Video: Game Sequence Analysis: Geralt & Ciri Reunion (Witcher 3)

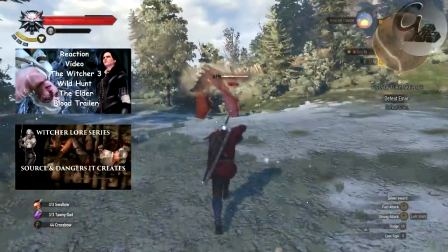Hello, today I start a new series. Or maybe not. We will see how this will go.
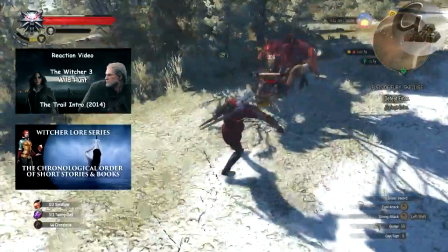My name is Gabriel and I play games as well as voice my opinion on this channel.
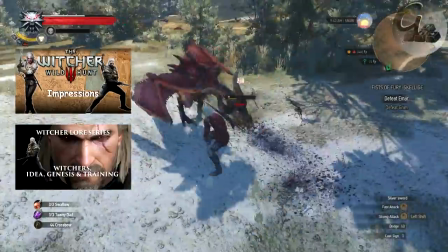This video is a scene analysis from the game Witcher 3 Wild Hunt that I cover in depth in other videos,
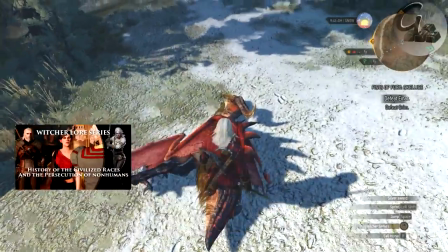mainly concerning the background and lore knowledge from the Witcher universe.
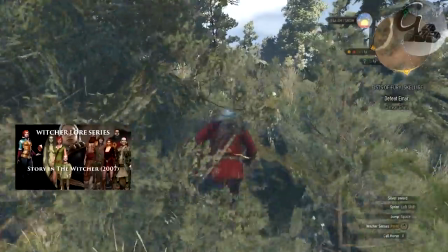Here, however, we will dissect the framing, composition and the mood of this great sequence.
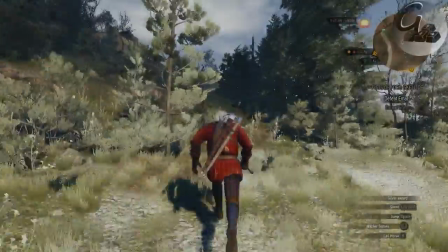We'll try to emphasize how cinematic know-how builds up and
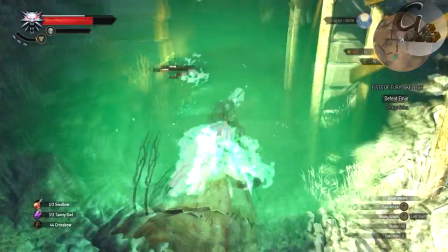creates the emotional tension of the reunion of these two characters.
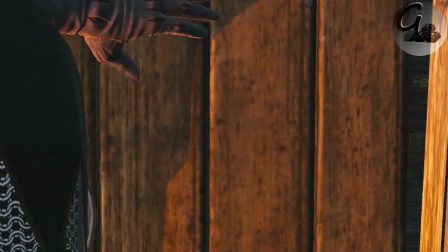Let's go. Geralt opens the door. We have a close-up on his hand.
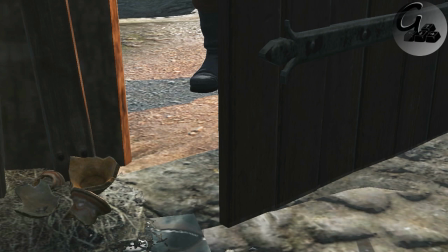He pushes the wood with uncertainty. We see the opening door from the inside and we finally enter the building.
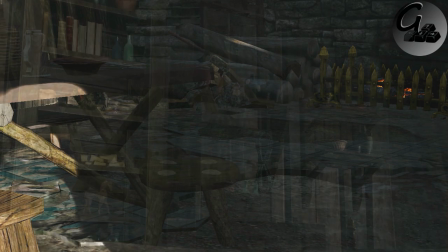Then we have a few shots showing the inside of the hut. The light from the door frame hits Ciri on the bed.
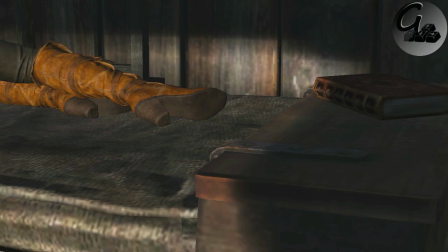First frame that points the fact Geralt is standing in the door and he can see the girl.
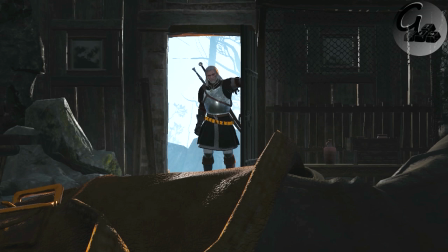Next frame just makes that fact obvious. The composition in this frame will pop up again.
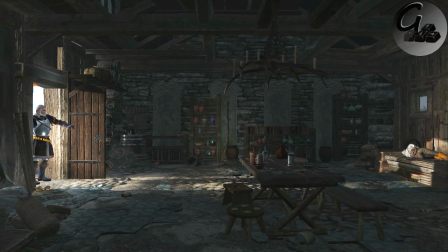We see Geralt on the left side of the screen and Ciri on the right.
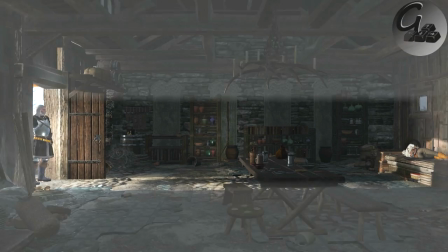Heroes are connected on a horizontal axis as well by the light that comes from the door and illuminates the bed.
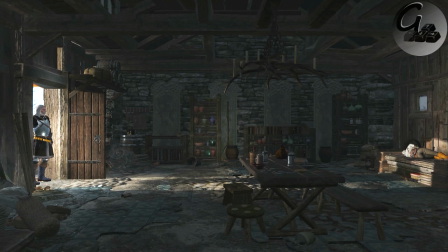Geralt and Ciri are in the center of attention. As well, the framing, look how they are positioned.
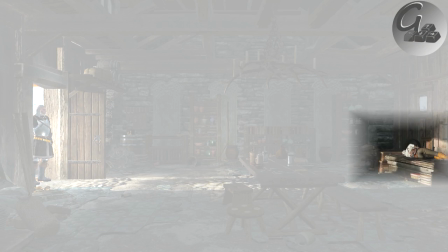He and her are on opposite ends, emphasizing the distance that for so long was between them.
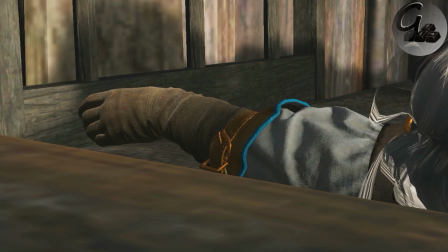We have a close-up on Ciri's hand, lifeless. Again with the light.
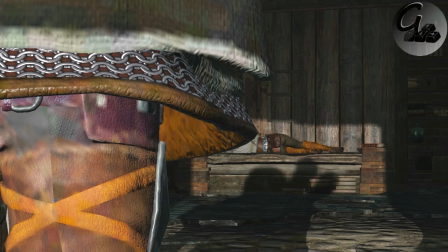As well, we see Geralt's shadow barely reaching Ciri on the bed. Up till this point, the girl's head was not shown, especially not her face.
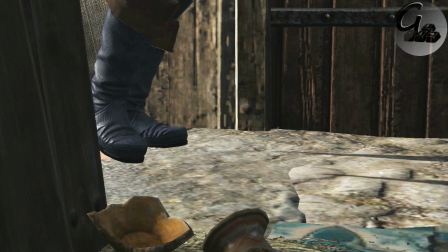Geralt takes the first step. We see suspense. He is not sure, is this really actually happening?
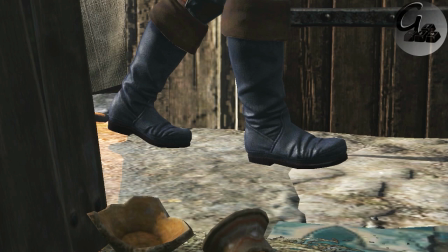Has he finally found her? He moves. We don't see his face expression.
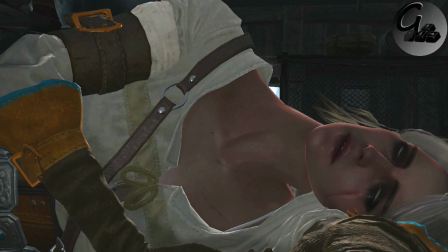Her face, on the other hand, we see in the frame now, finally, but again, lifeless with no emotion, deep in the dark.
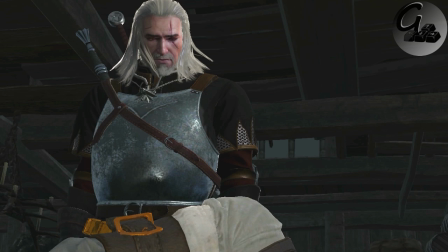Geralt is broken, still not able to believe that he is actually too late.
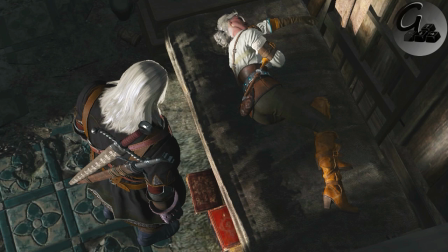A top angle frame shows that Ciri is finally in Geralt's shadow, but it is a situation that overpowers him. Geralt sits on the bed, grabs Ciri by her arm.
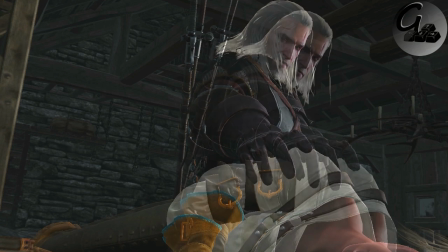Again we see hesitation. Ciri's dead body turns and Geralt
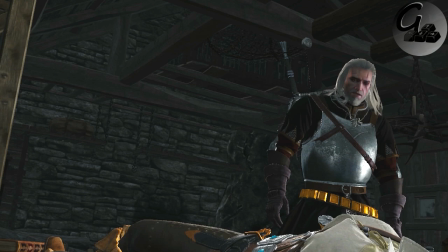turns away with disbelief because he can't believe that this is actually real.
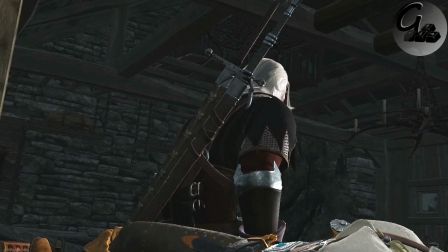Witcher staggers under the frightening prospect. Ciri is dead and he was not able to save her.
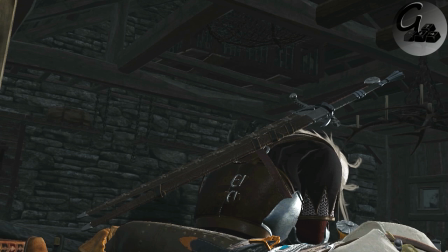During this whole sequence we don't see his face from the moment of his dramatic realization.
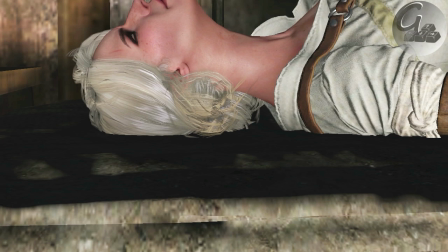Ciri in the upper half of the frame, creating a depression look.
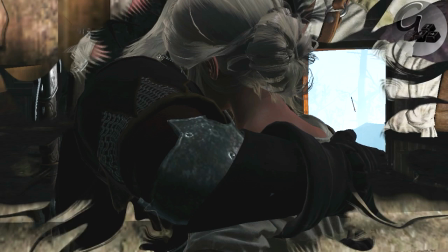Geralt lifts the body of his protege and hugs the girl.
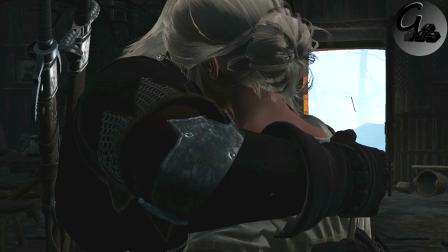Again, we don't see his face.
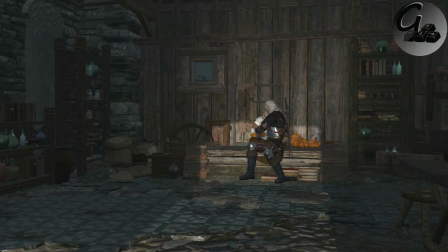The orphan syndrome move, typical for people who are grieving and under very high depressing circumstances. This move emphasizes the drama of the situation, and again, a wide shot. Geralt with Ciri in his arms, in the light, surrounded by the dark walls.
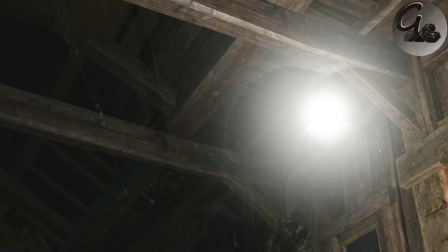The light enters the frame, lands on Ciri. Again, we don't see Geralt's face expression.
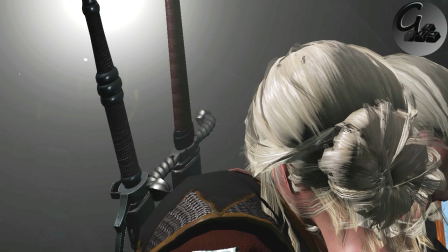The light vanishes into Ciri's face, pointing that the hope is still here.
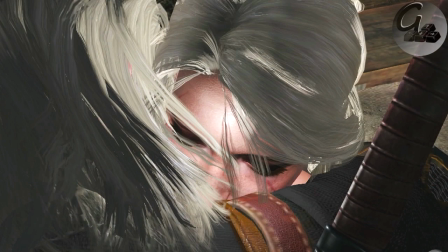We have a close-up, and Ciri opens her eyes, hugs her mentor in response to his love and care.